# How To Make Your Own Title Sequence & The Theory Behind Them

This video is brought to you today by VideoBlocks.com. VideoBlocks is an affordable subscription-based stock media site that gives you unlimited access to premium stock footage.
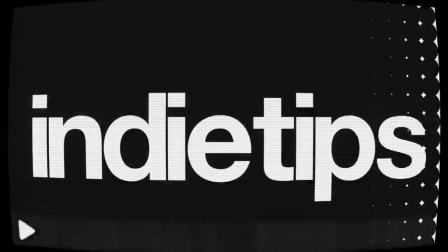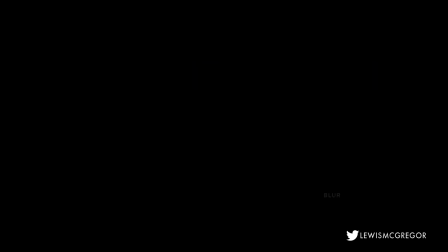0:15 Hey guys, welcome back to another IndieTips.com tutorial here on Ugly McGregor.
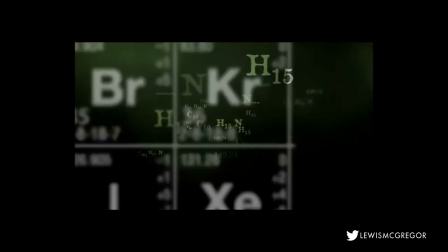0:21 Well is it really a tutorial today? We're gonna be doing something a little new.
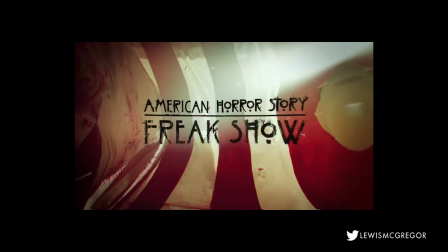0:26 It's a bit of a discussion mixed in with some tips on how to make your own title sequence or title card.
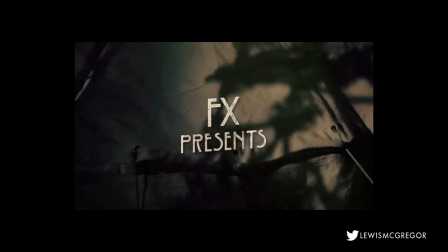0:33 Anyone who has ever watched a TV show or a film will know of at least one title sequence. If I play this one second sound clip, I'm sure the majority of you will know where it's from.
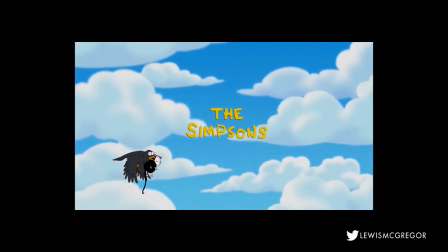0:44 That's right, The Simpsons. And that was just a one second soundbite.
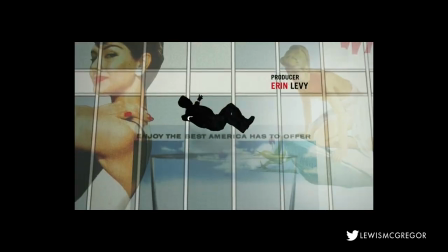0:49 You see, a title sequence isn't just an intro to a TV show or a film. They're an opportunity to set the tone of the story to come.
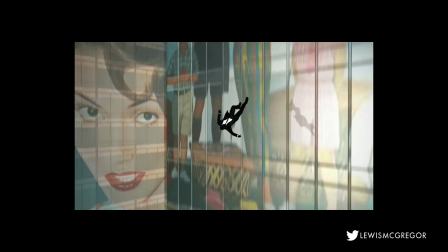0:56 They can reinforce brand identity and give instant recognition.
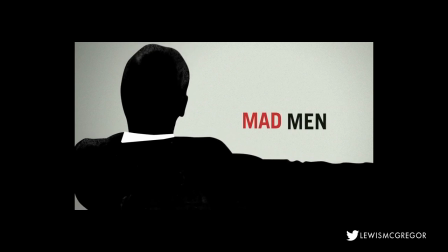1:00 The end section of Mad Men's title sequence has now become its signature logo and in turn has influenced popular culture with a series of imitations.
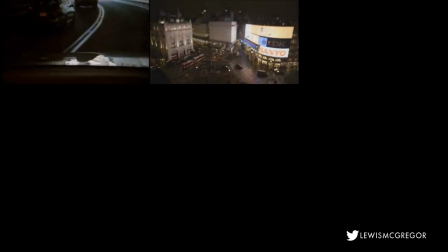1:09 A title sequence is an important moment for the Showa film. The movie starts and you have your chance to say something.
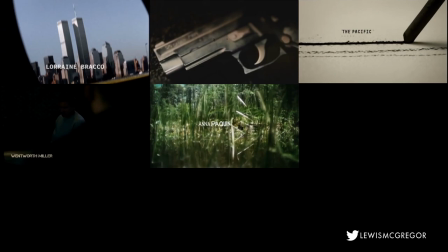1:15 You get to invite your audience into the fictional world on screen, as the only true moment of mystery a Showa film has is at the very start before we've seen the first frame.
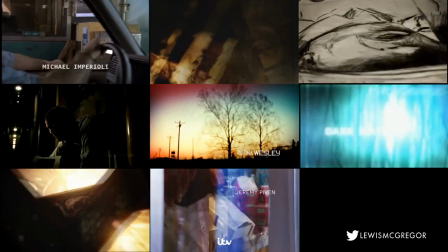1:24 This is an opportunity to really get the audience in and ready for the story.
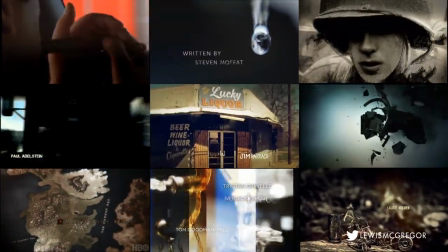1:29 So the question remains, as an independent and DIY filmmaker, do you need a title sequence for your short film or web series, or whatever it may be?
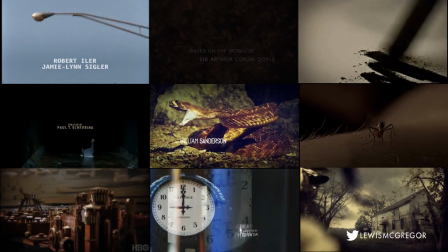1:38 If you have a short film which is around 15 minutes or under, you only really have a limited amount of time to tell the story you want.
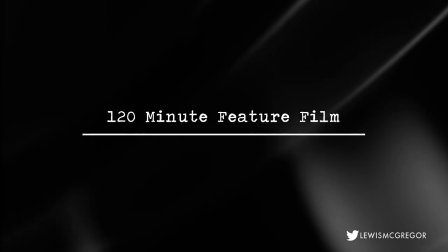1:45 Audiences can comprehend that a short film isn't going to provide deep character depth or an immersive story.
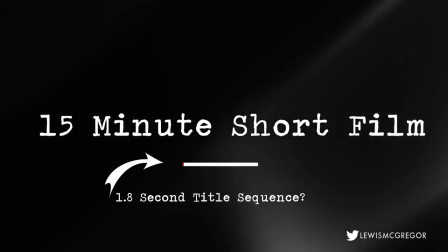1:50 Suffice to say, your viewer is going to want the quick fix of entertainment, then move on to the next short film or episode they may be watching in the web series.
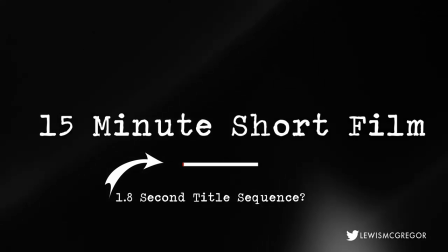1:58 Anything over 30 seconds and you're going to start to lose your audience.
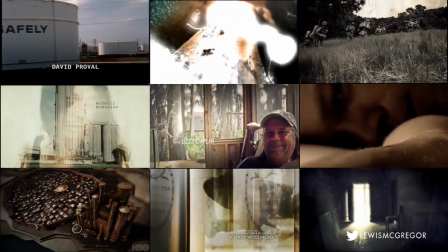2:03 A title sequence is essentially a movie inside of a movie but you don't have a paying customer.
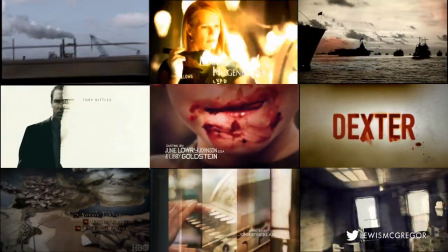2:09 If you want to work with a title sequence you're going to have to work quick.
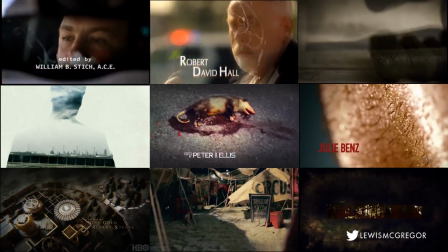2:14 In recent years, especially within TV as TV has moved into the so-called golden age of TV, title sequences have often been replaced with a title card.
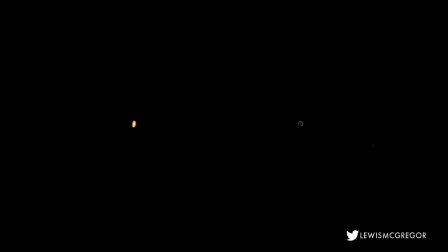2:23 A title card lasts no longer than 10 seconds and we are greeted with the show's logo, a brief sound clip and then the show starts. This in essence allows for a longer airing of the show.
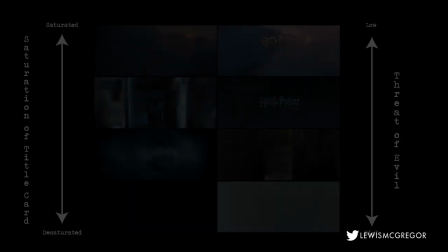2:34 A common advice for the title card has been to design the logo around the TV show's current narrative theme within that season.
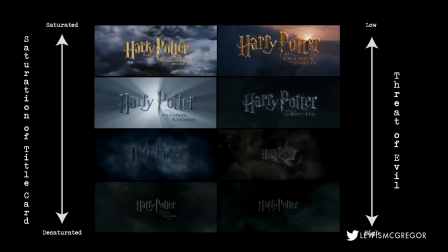2:40 Although this isn't unique to TV, it just happens more on the small screen.
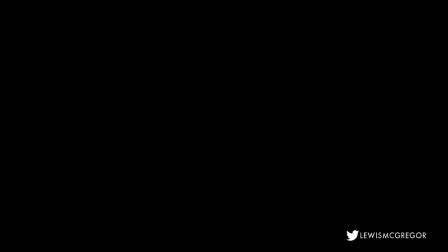2:47 Now there are three ways that we can make our title sequence or title card. One, you have the plain text animation, 2
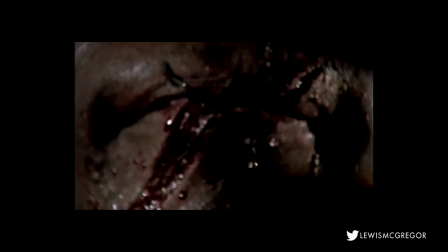2:58 the sequence montage and
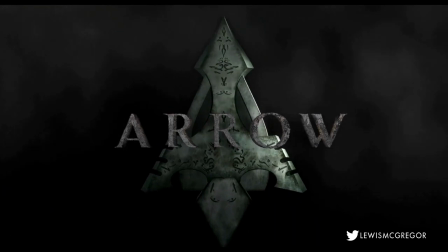3:04 3 the 3d logo reveal. Now we're going to cover two of the three aspects the plain text animation and the sequence montage.
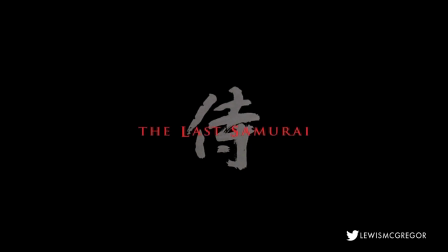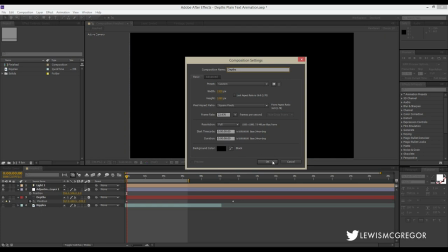3:16 Let's have a quick look at how we can achieve a desired effect of a great plain text animation for a title card.